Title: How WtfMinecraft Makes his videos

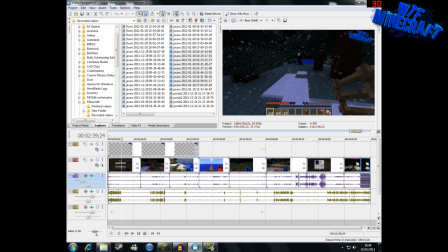(4:15)
But now we have 50 minutes of video, and we want to make it into a 17 minute video, I think it was. So what we're going to do is cut out all the boring bits. And if we come down here to the commentary, here's a commentary,
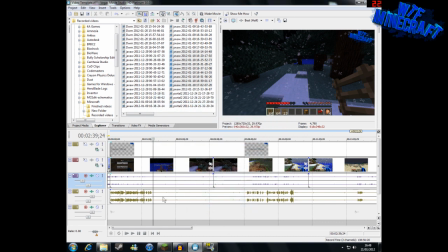(4:29)
I hope you can see my mouse, because there's some settings where you can change the mouse. But here's a commentary, what's it called again?
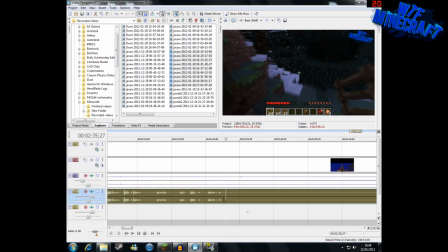(4:39)
A commentary track. So if we come down here, and
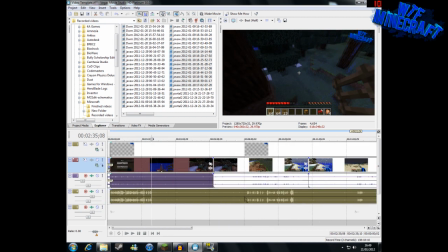(4:45)
we basically want to split it here, because we want to get rid of all this boring bit here where I'm not talking.
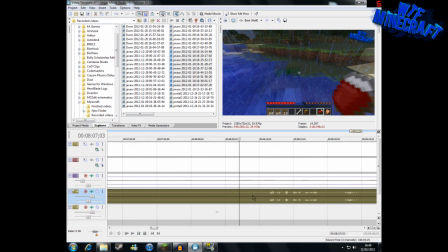(4:50)
So we just split it there, and we'll come over to here when I start talking again. And we'll split it around about there.
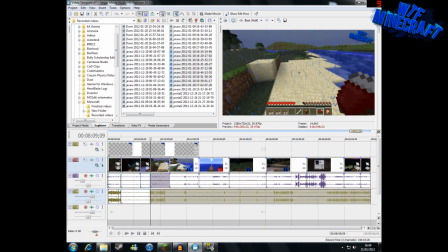(4:59)
Select all of them, and split that. Then we can get rid of this, and just delete that, like that.
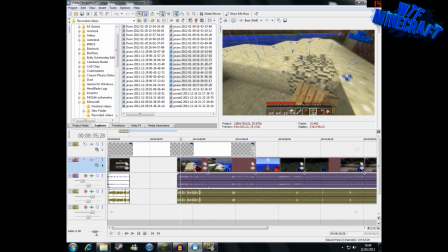(5:05)
And we can bring along the videos so it all connects together.
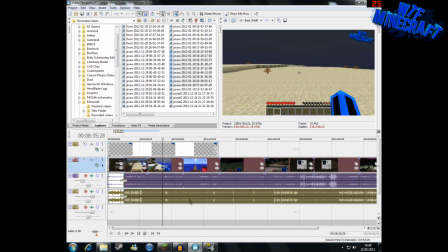(5:11)
Perfect. Around about here is this is when I usually try and incorporate some of the funny bits that are not actually where I'm not actually supposed to be adding them in,
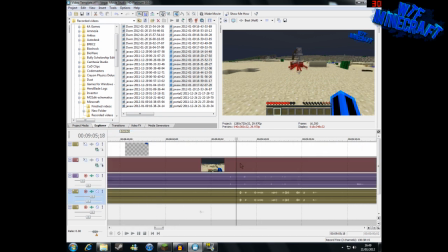(5:21)
but like I didn't really intend for this to happen, but it's one of those things that one of the random things that happen in Minecraft.
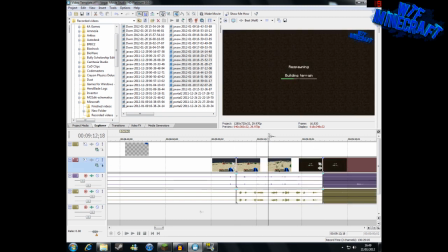(5:28)
This is when I get attacked by a jockey. If we look in here, we can preview it a little bit.
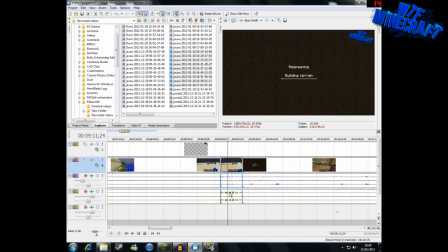(5:33)
I seem to be getting some pretty bad lag here, but we want to split that.
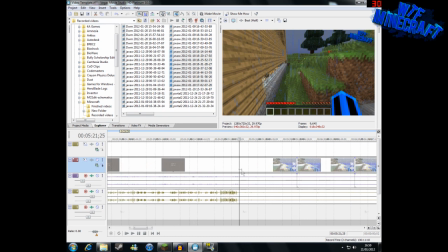(5:38)
We've cut that off from each side, and we can cut it off over here as well. 40 bits and split that.
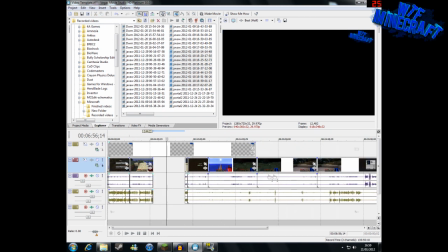(5:45)
Then we can get rid of all of this and delete that like that, and bring this bit along.
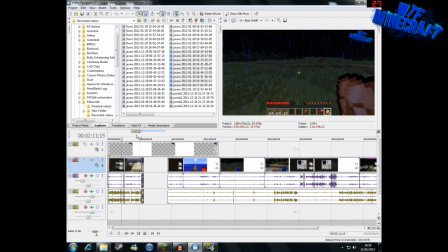(5:53)
So then we've got all three of these clips together, and the commentary is running straight through.
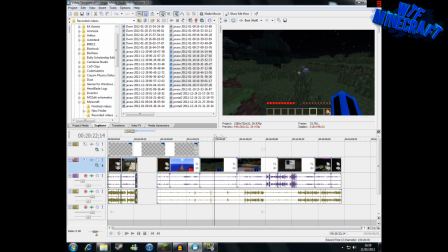(6:00)
And there are a few other bits that we want to cut out here. I think around about here.
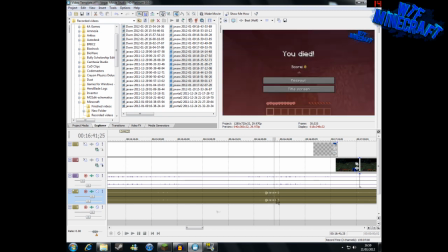(6:08)
This is when I fell down the hole and died.
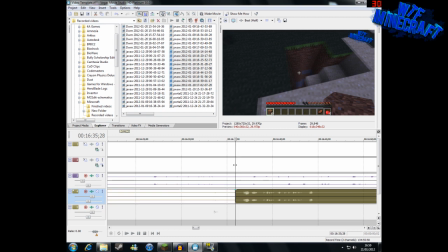(6:10)
So I thought that was kind of funny, but well, it wasn't funny for me, obviously, but I thought you guys would probably find it kind of funny, so I put that bit in as well.
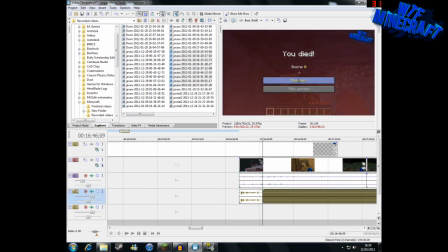(6:19)
And we can just cut that from each side like that, and we can bring this along.
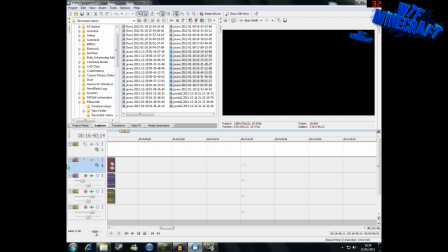(6:26)
We can actually group these videos together, so what that we can do, but we don't really need to.
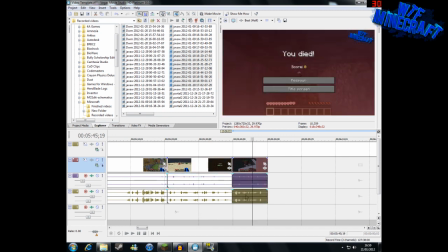(6:33)
What we usually do is we select all of it, and then we go to right click group and create new.
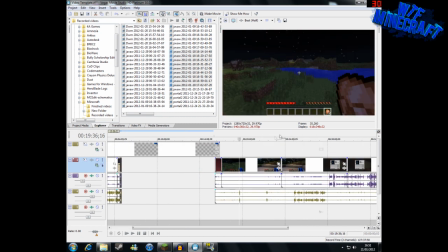(6:39)
Yeah, but we don't really need to do that. And around about here, my mum walked in because she wanted help with something.
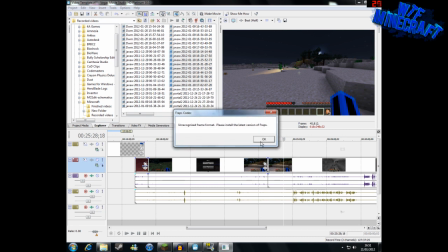(6:48)
So I stopped recording again. I kept recording, but I stopped talking again.
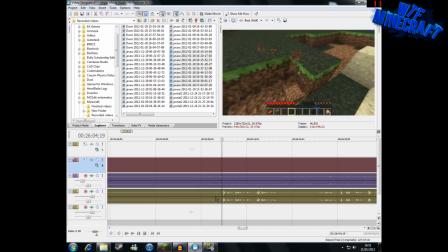(6:55)
So we have another large chunk of video to cut out.
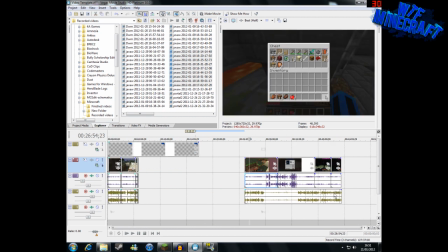(6:59)
So as we're deleting all the boring bits, the video size is actually getting much smaller.
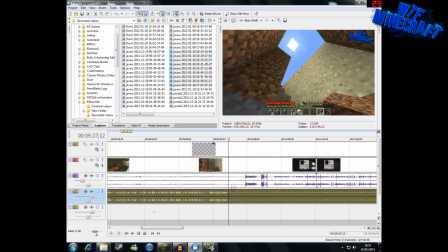(7:09)
Like this would usually, a 50-minute video would usually be about 2 gigabytes or something massive like that,
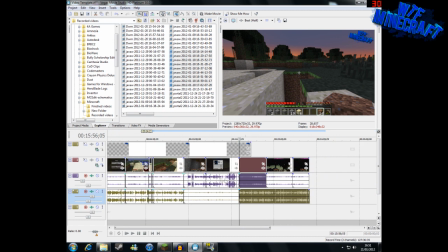(7:15)
but down to like a 15-minute video is much smaller, and it's much better, basically.
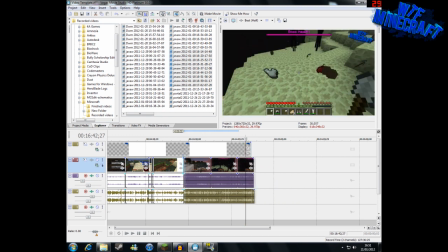(7:20)
It's much quicker to upload and everything. But here we go, we've got pretty much all the commentary.
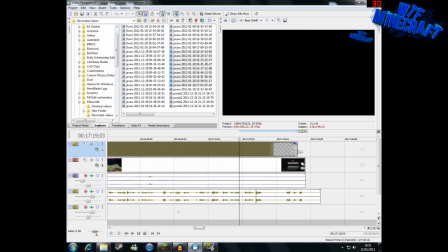(7:27)
This has gone up to a 17-minute and 40 video.
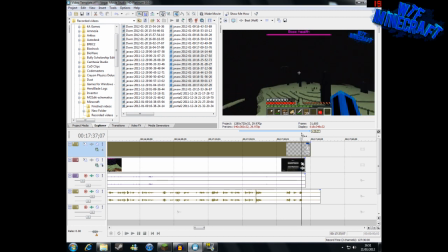(7:31)
And this is another sort of little technique kind of thing that some video makers use,
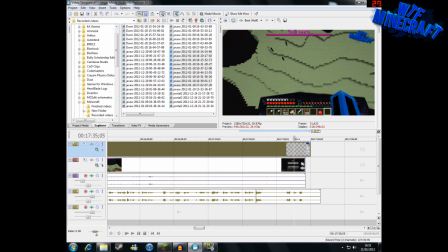(7:37)
is they end the video on kind of a high note, like something that they might think that their viewers might find kind of interesting or funny. And a lot of people did find this funny after reading the comments, but basically what happened was I threw my bow off the edge of the cliff by accident.
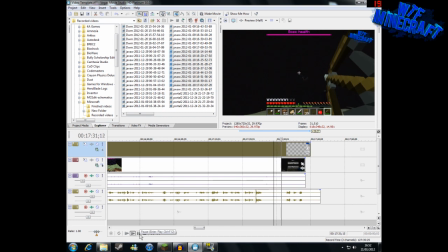(7:54)
I didn't actually mean to do this, like this is all completely, please say I hit it there.
I don't think, oh crap. Why did I do that?
Yeah, so it was all completely by accident, but I thought it was kind of funny.
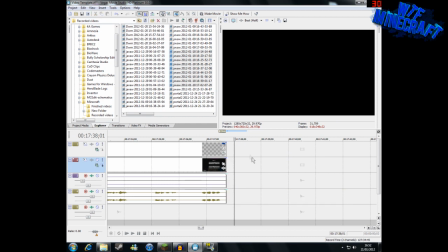(8:08)
It's just one of those things that happens while you're recording, and I end on that. So I'll end on a funny note, and that will kind of make the viewers want to see the next part.
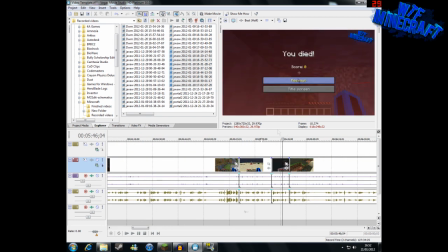(8:18)
Another thing I added into my video, if I quickly check him, yep.